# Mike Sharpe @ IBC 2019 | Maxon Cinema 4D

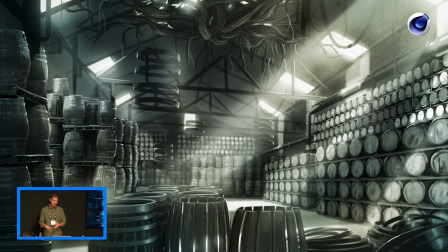1942s
This is a shot from some of the concept art as well, because before it seems quite prescriptive when you got a brief but actually you start to try and describe the image to somebody you realise you've got to do that in concept art so we had a concept artist working on all these
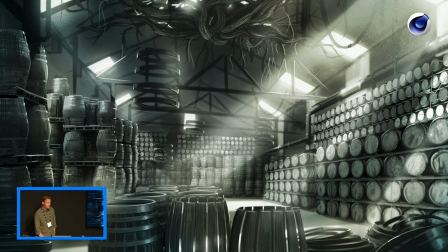1956s
scenes and this is one of my favourite even though it didn't go through it it was too much like a warehouse it was too tangibly close to how the barrels are actually kept and we wanted it to be a lot more interesting and hyper real and designed than that another attempt was something
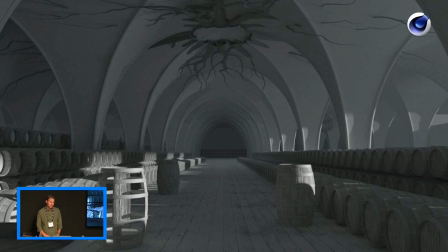1972s
like this where it was too much like a sort of religious abbey or something, although there was something in that. There was something in the archways. It felt like there was a heritage to this.
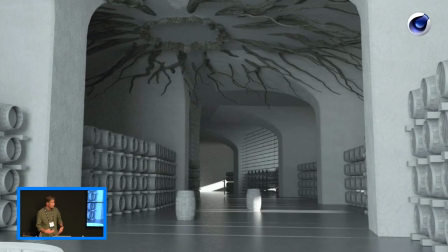1984s
So we kept some of that but then made the walls much more modern by looking at art gallery spaces, but then kept these cages for the special blends and things like that, and the tree was still visible up the top.
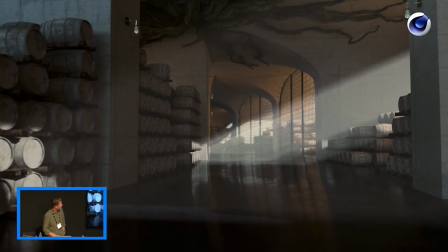1996s
That was always something we wanted to keep in vision. So the final sort of concept was something like this. added some lights, again trying to figure out where the light was coming from. Remember we're coming from the tree room so what was in the tree room we were trying to figure out if we had to put light in there, it had to come down below the surface as well. This is the final shot.
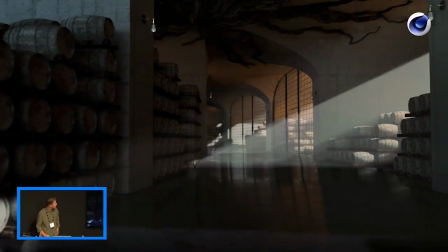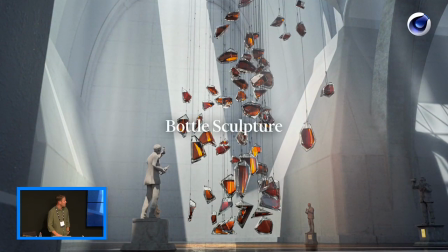2022s
Onto the bottle room, this was a very tricky scene to figure out.
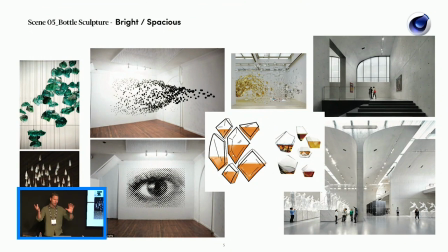2027s
The idea from the client was that there would be this optical sculpture of hanging glass vials with lots of whisky in them and the camera would move around and it would line up at one point to form the outline of a whisky bottle.
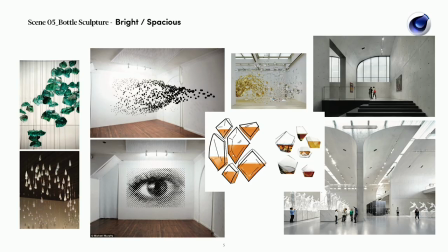2041s
Which is very, very difficult to try and articulate and try and make lots of questions to ask.
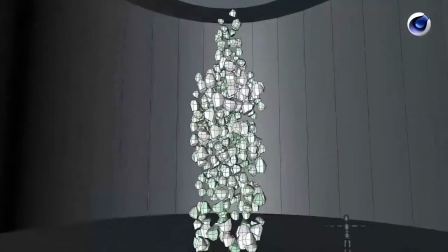2048s
The first thing we did was just do some tests as to what the camera angle should be as well. A bit like projection mapping, if we decide later on that we want to put the camera at a low angle, make the bottle look proud and look up at it,
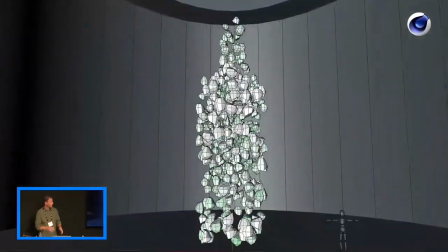2058s
that's going to mess up our entire sculpture. so we've got to get the camera angle sorted at the moment,
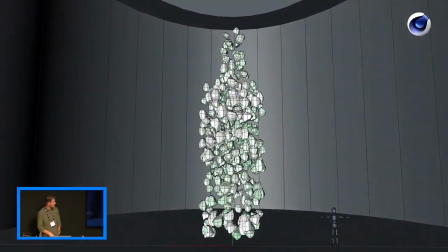2063s
first thing. So we just did that very crudely with some shapes. And these I think were all in the end just hung by hand from the viewpoint of the camera.
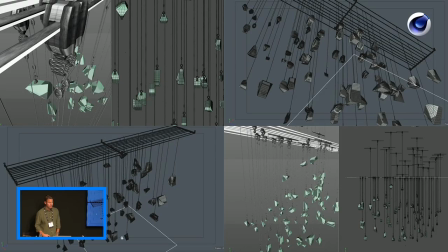2074s
Again, stuff that you don't really notice in the film is that we did conceive it as a real sculpture. How would they be hung in the ceiling? So we created a system of rigging up the top with high tension wires and cables and stuff.
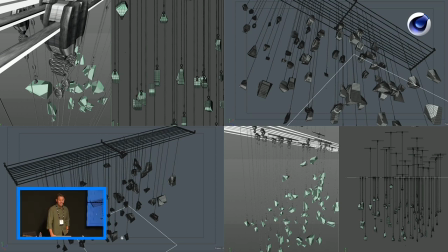2087s
And all this stuff was modelled and is up there. It creates shadows and detail that probably isn't noticeable on first watch but adds to the believability.
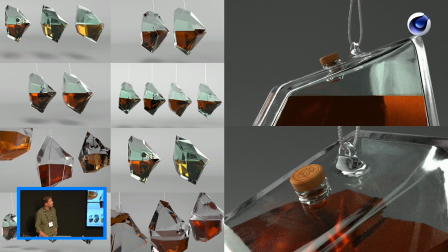2097s
The glass vials themselves went through a lot of rounds of thought and changes. Originally starting like this, perhaps felt a little bit too much like jewels and jewellery and sapphires until we eventually realised that they should be a real thing that you could put liquid in.
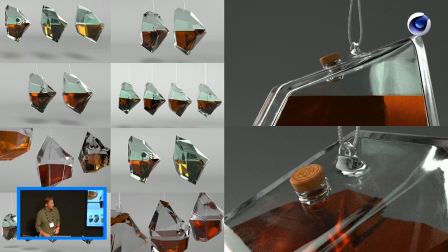2114s
How did the liquid get in there? So we put a stopper in there. Again, starting to put the high tension wires in.
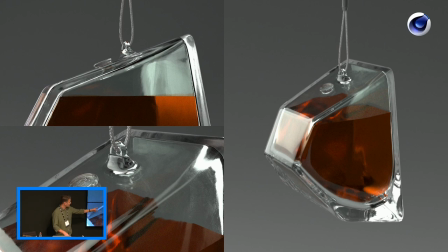2120s
And the final ones had a glass stopper. Tiny little bit of detail with the Balatine's crest on the glass stopper. You'll see that in the film. All of that's got to be modelled. There's a lot of discussion about how that glass mould would actually be made in the real world.
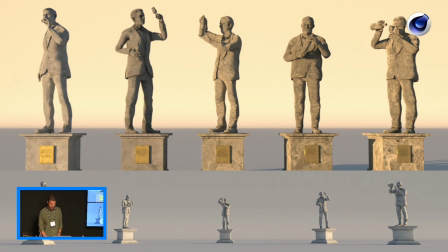2136s
And then the final thing in this room was the five master blenders that have worked at Balatine's. And they wanted a little nod to that. But we didn't want to get bogged down into the actual facial details of every person that's had that job at Ballotines.
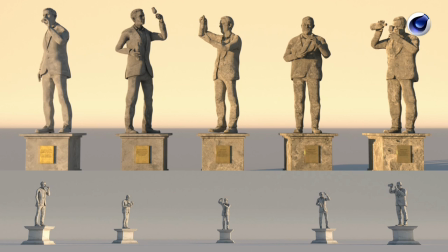2150s
They were only ever due to be viewed from a distance, so they could be quite small, so we could get away with that.
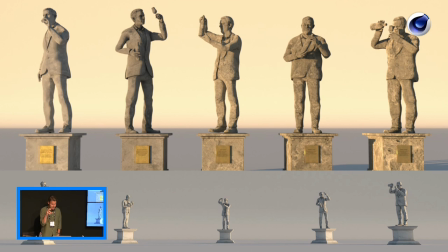2155s
So we used Adobe Fuse to get these royalty free figures, then we could pose them how we wanted them, remodel them, re-texture them in Substance Painter and then bring them back in here and put things in their hands and pose them in these ways.
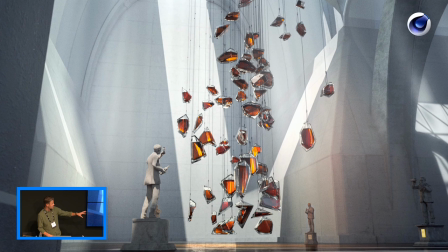2168s
And I think they were really successful when you see them in the final shot, just they add something to the scene that they're all standing around the shrine to the whiskey.
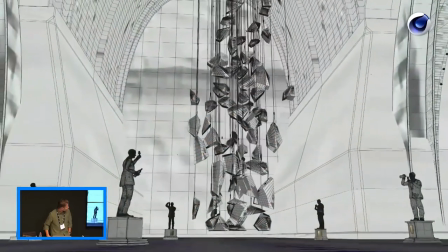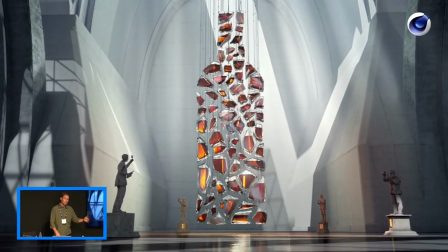2181s
And by this point we've already made rooms. The hallway was the hardest hump to get over.